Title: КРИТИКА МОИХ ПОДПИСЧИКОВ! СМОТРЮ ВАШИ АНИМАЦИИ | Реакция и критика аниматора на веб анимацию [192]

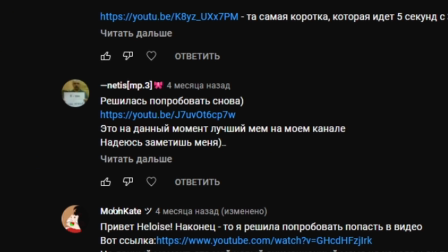1502s
И это у нас получается автор Netis MP3.
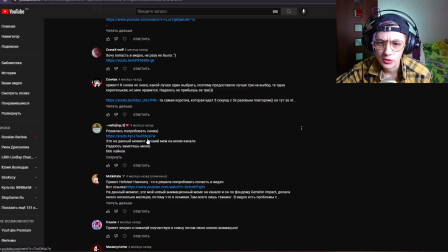1507s
Решилась попробовать снова. Тоже кто-то второй раз попал или просто второй раз пытается?
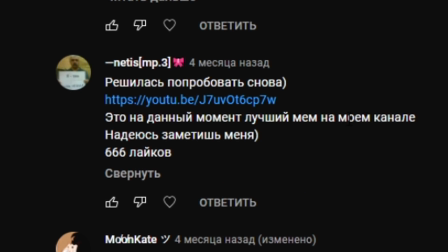1512s
Так, на данный момент это лучший мем на моем канале. Надеюсь, заметишь меня. 666 лайков. Это заклинание, чтобы призвать меня, что ли? 666 лайков. Не, я на такой не клюю. Чтобы меня призвать, это надо, не знаю, хорьков там, еду расположить.
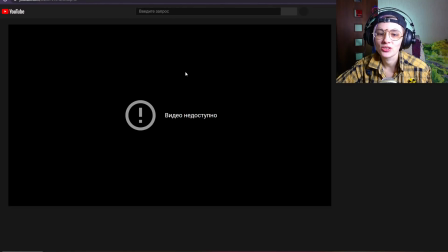1528s
Тогда я, может, приду. Но давайте заценим, что у нас. Видео недоступно. Прекрасно.
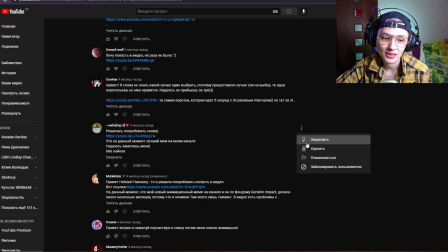1533s
Ничего мы не заценим. Ладно, я удаляю этот комментарий, потому что мы его не можем посмотреть.
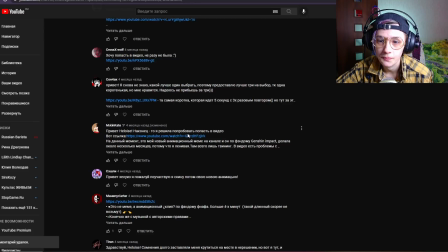1538s
И мы тогда переходим к следующему комментарию. Следующий у нас это вот идет Moon Kate.
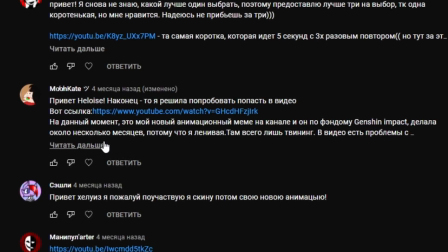1544s
Привет, Хлоис. Наконец-то решила попробовать попасть в видео. Вот ссылка. На данный момент это мой новый анимационный мем по каналу, и он по фандому Genshin Impact.
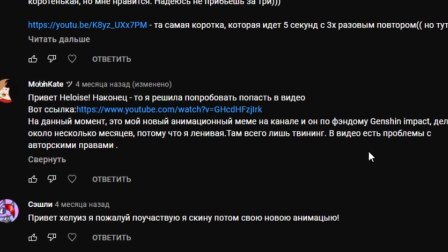1552s
Делала около несколько месяцев, потому что я ленивая. Там всего лишь твининг, видео есть проблемы с авторскими правами.
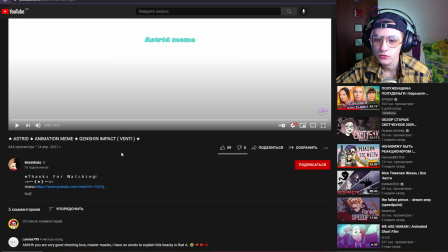1559s
Астрид по Genshin Impact Венти набрал у нас 664 просмотра. Давайте же заценим. Я не знаю этот мем, если честно, я вообще первый раз его вижу, поэтому я не могу понять, не могу знать заранее, о чем он будет.
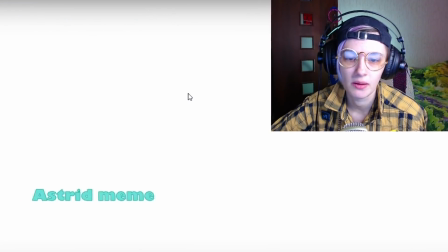1573s
Смотрю вместе с вами в первый раз.
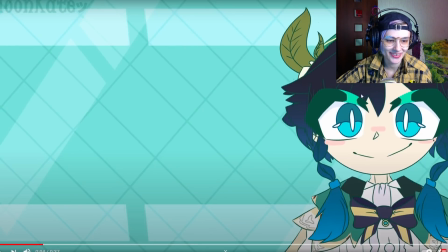1580s
Ой, какой милый стиль у тебя. Блин, реально прикольный, прям вообще няшечка-няшечка.
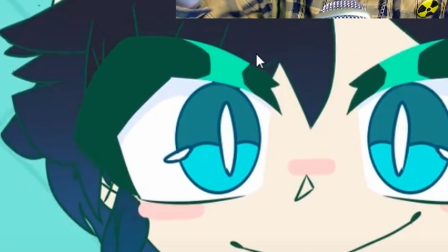1585s
Необычная рисовка ресниц, или как это назвать, верхней грани глаза, прям она такая широкая, нестандартная какая-то.
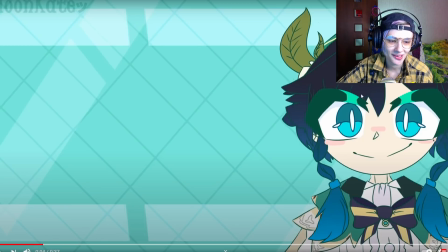1593s
Очень такой няшный стиль, получибишный, полу какой-то колобочек. Я не знаю, но мне нравится это, выглядит очень мило. Единственное но предъява, задвигаешь прямо сильно-сильно в угол. Посмотри, он у тебя аж обрезается. Как-то хочется его аж вот сюда, ну вот Венти, встань, пожалуйста, в центр. Ну или хотя бы чуть ближе от края.
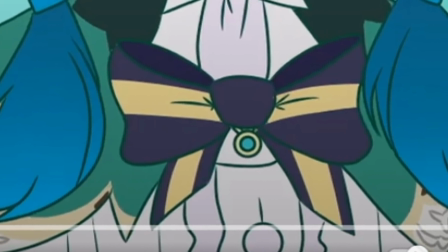1612s
Не прячься в этом углу. Много деталей, классно. Детальки все такие, линии ровные, линии вкусные.
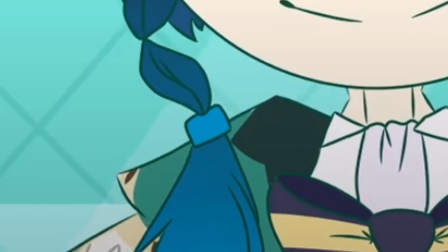1618s
Прикольно, всякие кончики волос рисуешь. Прикольные детальки, мелкие пуговки, бантики, листики.
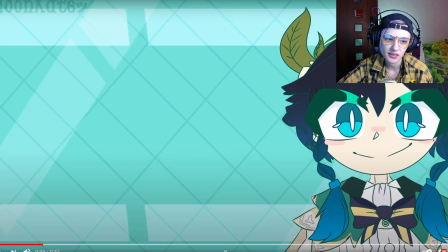1625s
Все это выглядит классно. Плюс градиент на волосах. Ну я так понимаю, тут твининг, да?
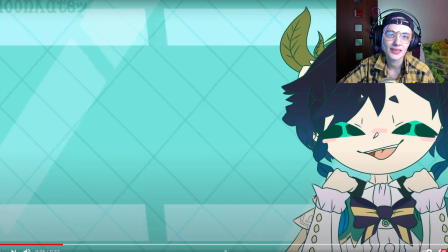1631s
Ну да, такой приятный твининг, уже именно не пальцем сделанный, а покадровый, который так мягко движется.
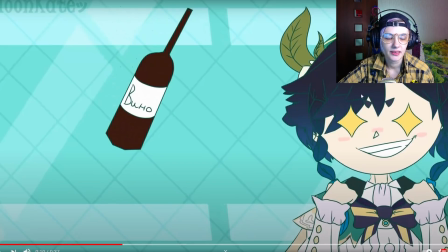1640s
Меняются разные выражения. Летят какие-то предметы у нас, которые, видимо, ассоциируются с Венти.
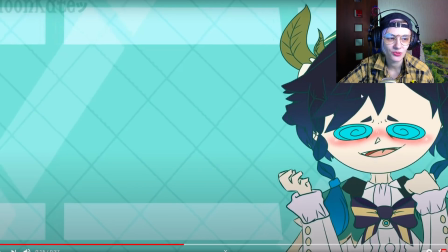1651s
Здесь он просто с каким-то потерянным лицом, не знаю почему. Хочется его сдвинуть, вот реально, много пустоты вот здесь.
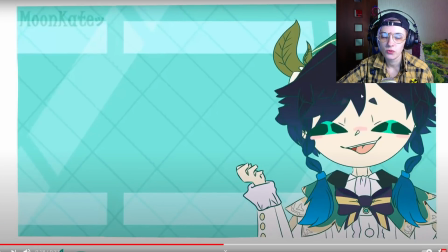1658s
Так, что происходит? О, делаешь плывущий кадр, это прикольно, это добавляет динамику мему. Можно было прям в самом начале сделать такой плывущий кадр, в принципе. Было бы не хуже, точно.
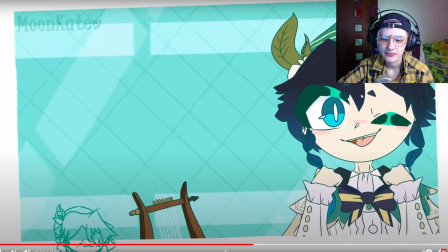1669s
И тут что-то вылезает еще, да? А, там еще один мини-Венти вылезает, понятно.
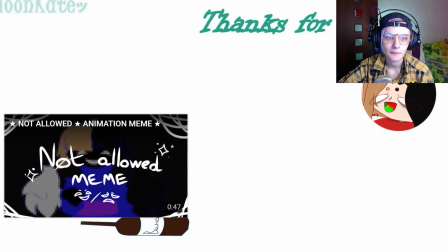1679s
Вот здесь зацикл пошел уже. Все, такой мини-мем.
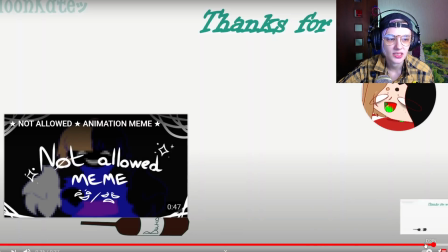1684s
И дальше у нас идет уже просто-просто заставочка. Окей, за стиль однозначно плюс.
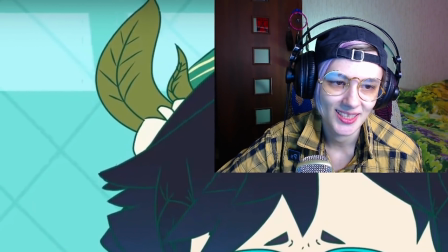1690s
Он такой очаровательный какой-то, миленький, нарочито забавный, я не знаю, какой-то.
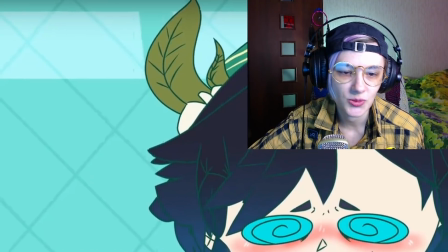1696s
В принципе, но выглядит прикольно. Я вижу, что ты используешь изумрудный, а не черный контур.
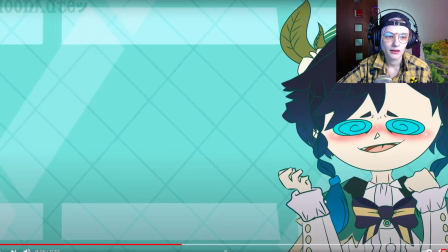1701s
Тоже необычное достаточно решение. Выглядит даже как-то так. Интересно.
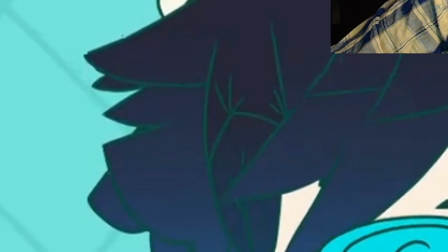1706s
Правда, вот здесь вот теряется контур на волосах, на челке у него, из-за того, что цвет начинает как-то сливаться.
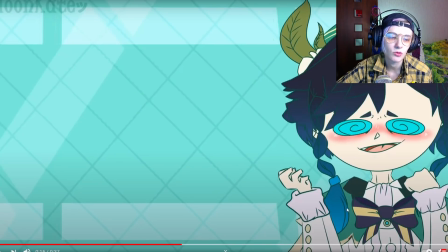1712s
Но вот там, где светлые детали, там он хорошо сидит, прям так подчеркивает его. Но композиция, конечно, едет куда-то непонятно куда. И вот эти маленькие даже фигурки, вот тот мини-Венти, который всплывает внизу, они не перевешивают композицию.
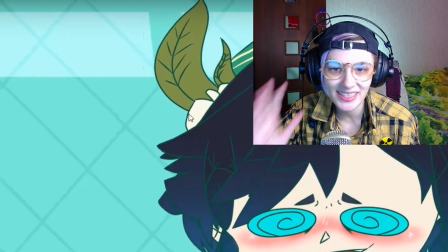1726s
Она все равно вся заваливается вправо. Чуть-чуть вот стоило либо в центр сместить, либо чуть-чуть именно вот в середине половины экрана.
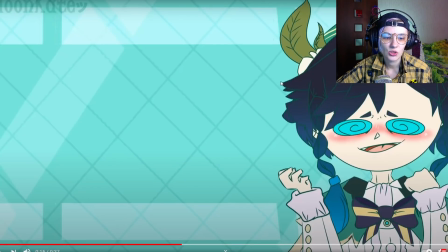1734s
Но не так, как у тебя он задвинут. А так, за рисовку плюс, в принципе, за покрас плюс большой. Ну и за то, что часто меняешь кадрики в твининге, в принципе, тоже плюс.